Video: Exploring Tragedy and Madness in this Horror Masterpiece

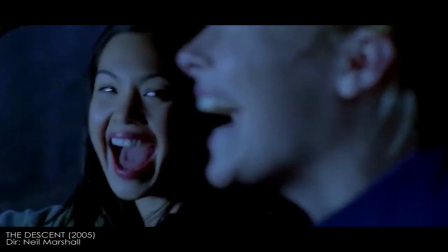For Juno, it's guilt, and she hides it through her overconfidence. And for Sarah, it is to get away from the pain and suffering.
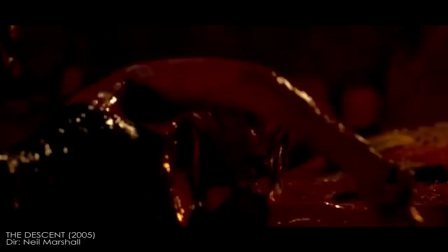It's later revealed to be through the expression of violence that she can get away from that.
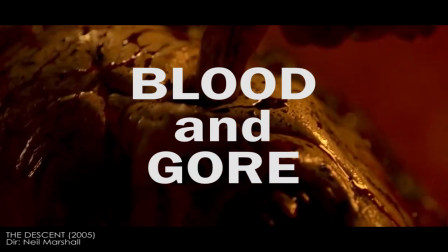This is linked to the extreme use of blood and gore in the film.
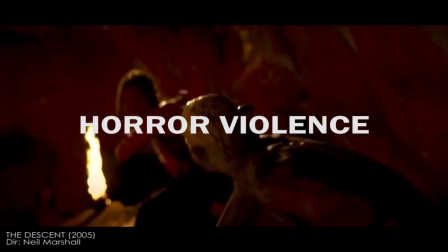In a way, this form of horror violence can be seen as an outburst of emotion, an outlet for fear,
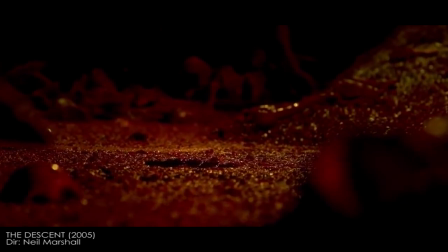pain, guilt, or the emotional suffering the death of her family has caused her.
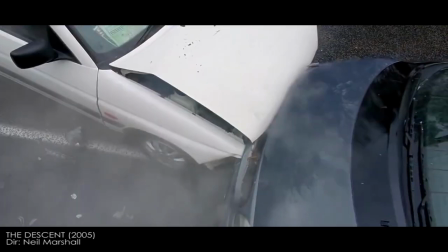Which does make sense for the multiple theories in online discussions, such as the entire film taking place in Sarah's mind after the accident,
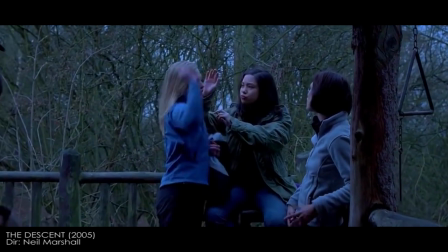so each member acts as an individual personality type that is slowly being killed off by the parasites of trauma and death.
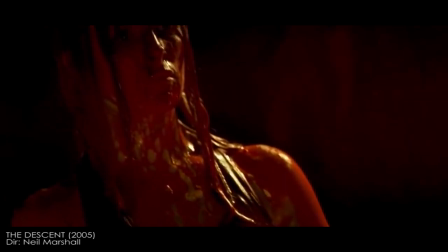Another popular theory suggests that Sarah went insane and killed her friends in the cave.
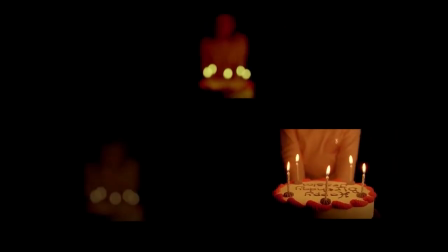In all three visions of the cake, there are 5 candles representing the 5 women.
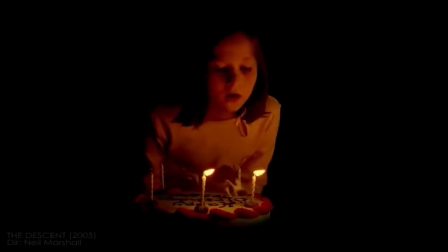All candles are blown out at the beginning of the film, foreshadowing the death of these women, and by the end of the film,
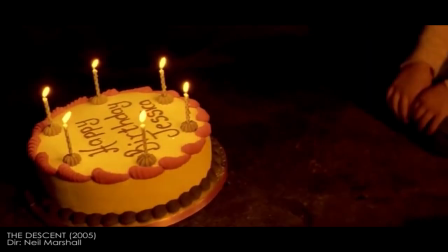it comes full circle as Jessica blows out 6 candles, with the 6th candle representing Sarah.
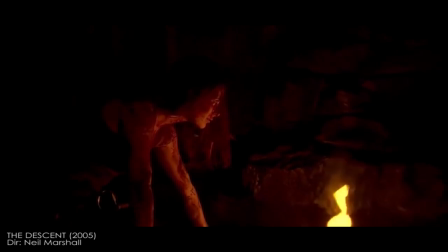In the background, a swarm of creatures grow louder as they are about to kill her.
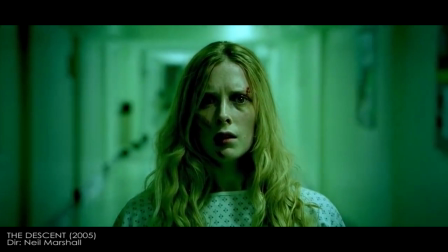This small detail can emphasize that Sarah, with nothing to lose,
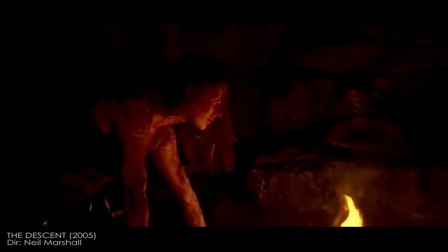gives in to insanity for a glimpse of happiness and waits for her death.
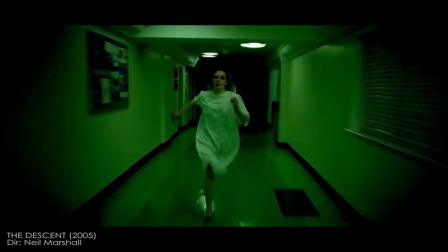The Descent explores Sarah and Juno as fallen victims to a horrific scenario.
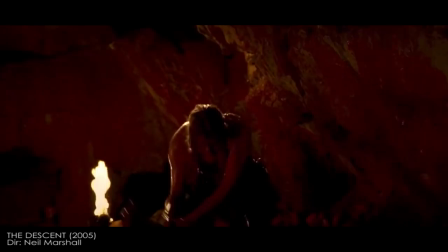The film uses a horror framework to elevate the tragic story of 2 women and how the death of their loved ones has affected them.
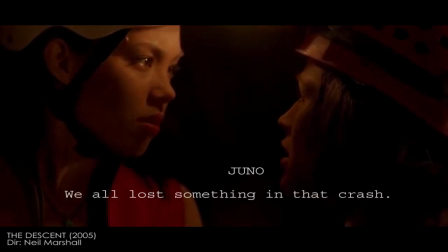We all lost something in that crash.
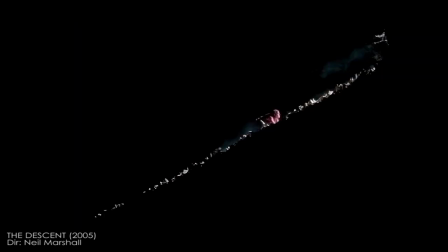Before I can finish this video, I need to talk about the two different endings of the film, the US and the UK version. There have been multiple discussions online and different articles on which ending is better and why.
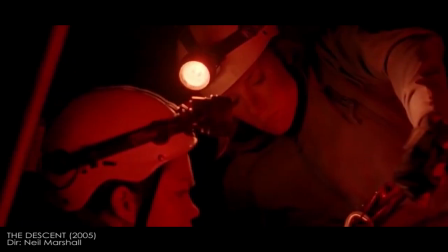The film is very simple in its narrative structure, with mainly two clear subplots, the affair and Sarah's visions with her daughter.
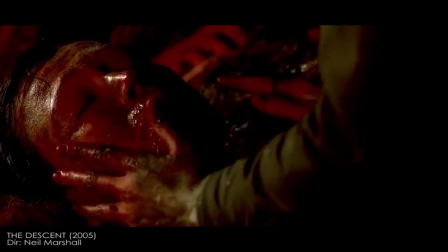Personally, with either ending you choose, they both work thematically to tie up either subplot, but I prefer the UK ending.
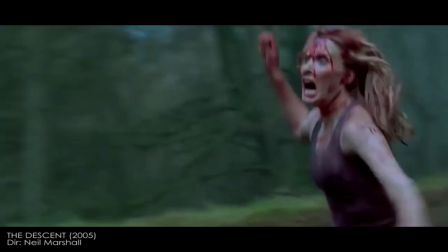Not only does it include the US sequence, but it also concludes Sarah's visions with Jessica.
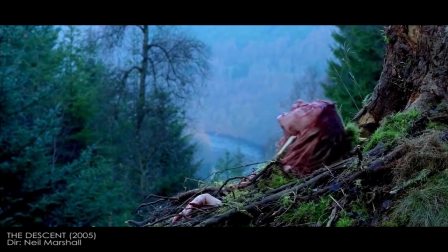With the US ending, after Sarah took the decision to leave Juno to die, the guilt and trauma of the events will stay with her.
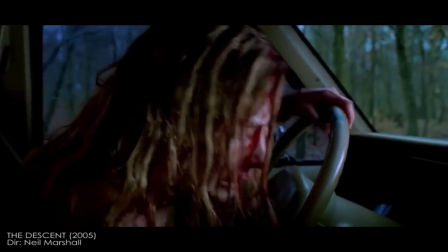It is also thematically tied to this exchange early in the film.
Was this about me or you?
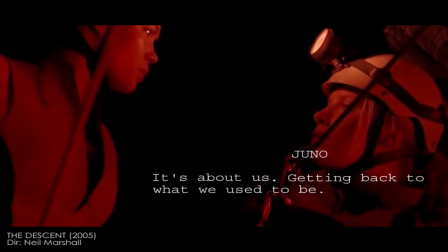It's about us. Getting back to what we used to be. I wanted us to claim this place, name it.
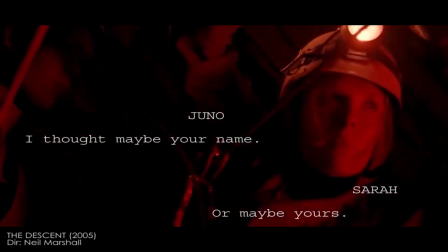I thought maybe your name. Or maybe yours.
That's the end of the affair subplot.
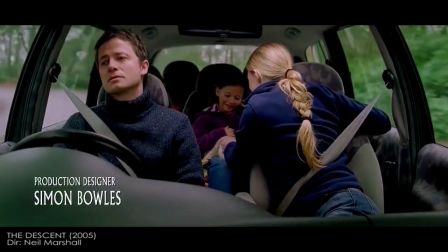The film adds closure to Sarah's suspicion about Paul cheating on her and the consequences Juno must face through Sarah's perspective.
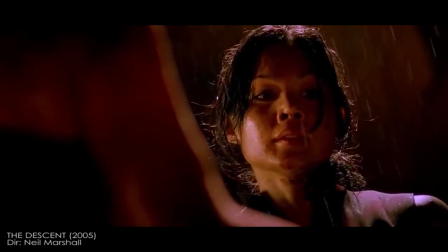After Sarah injures Juno, she escapes. Here we have the second rebirth of Sarah, the sole survivor of the event.
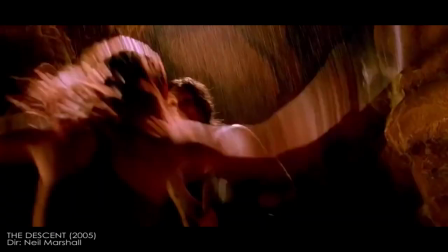However, actions have consequences, and the death of another human on your hands will bring you guilt for a long time,
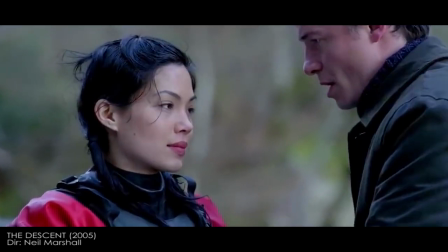visually shown through Juno's apparition. Juno is symbolically tied to Sarah through her husband and the event.
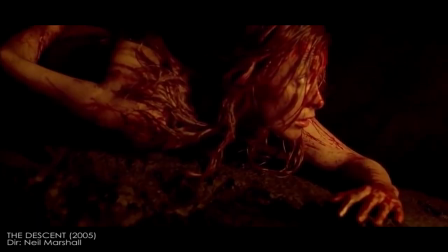With the UK ending, Sarah wakes up after seeing Juno's apparition.
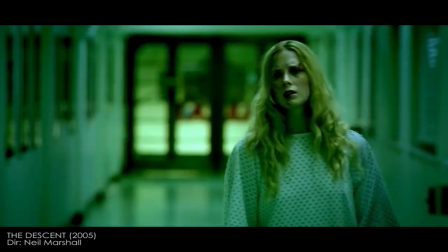It also ends Sarah's journey towards madness throughout the film and her death.
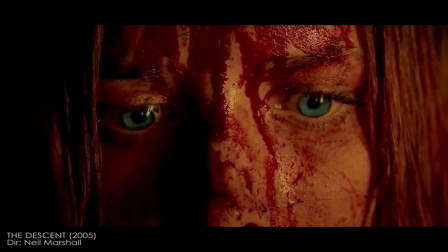The story concludes with a bleak look towards trauma and grief. It adds closure to Sarah's visions of Jessica and her reunion with her for one last time.
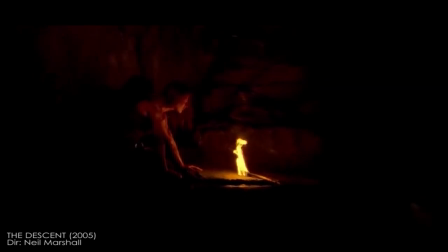As the camera pans out, we hear the voices of the crawlers increase as they head towards Sarah.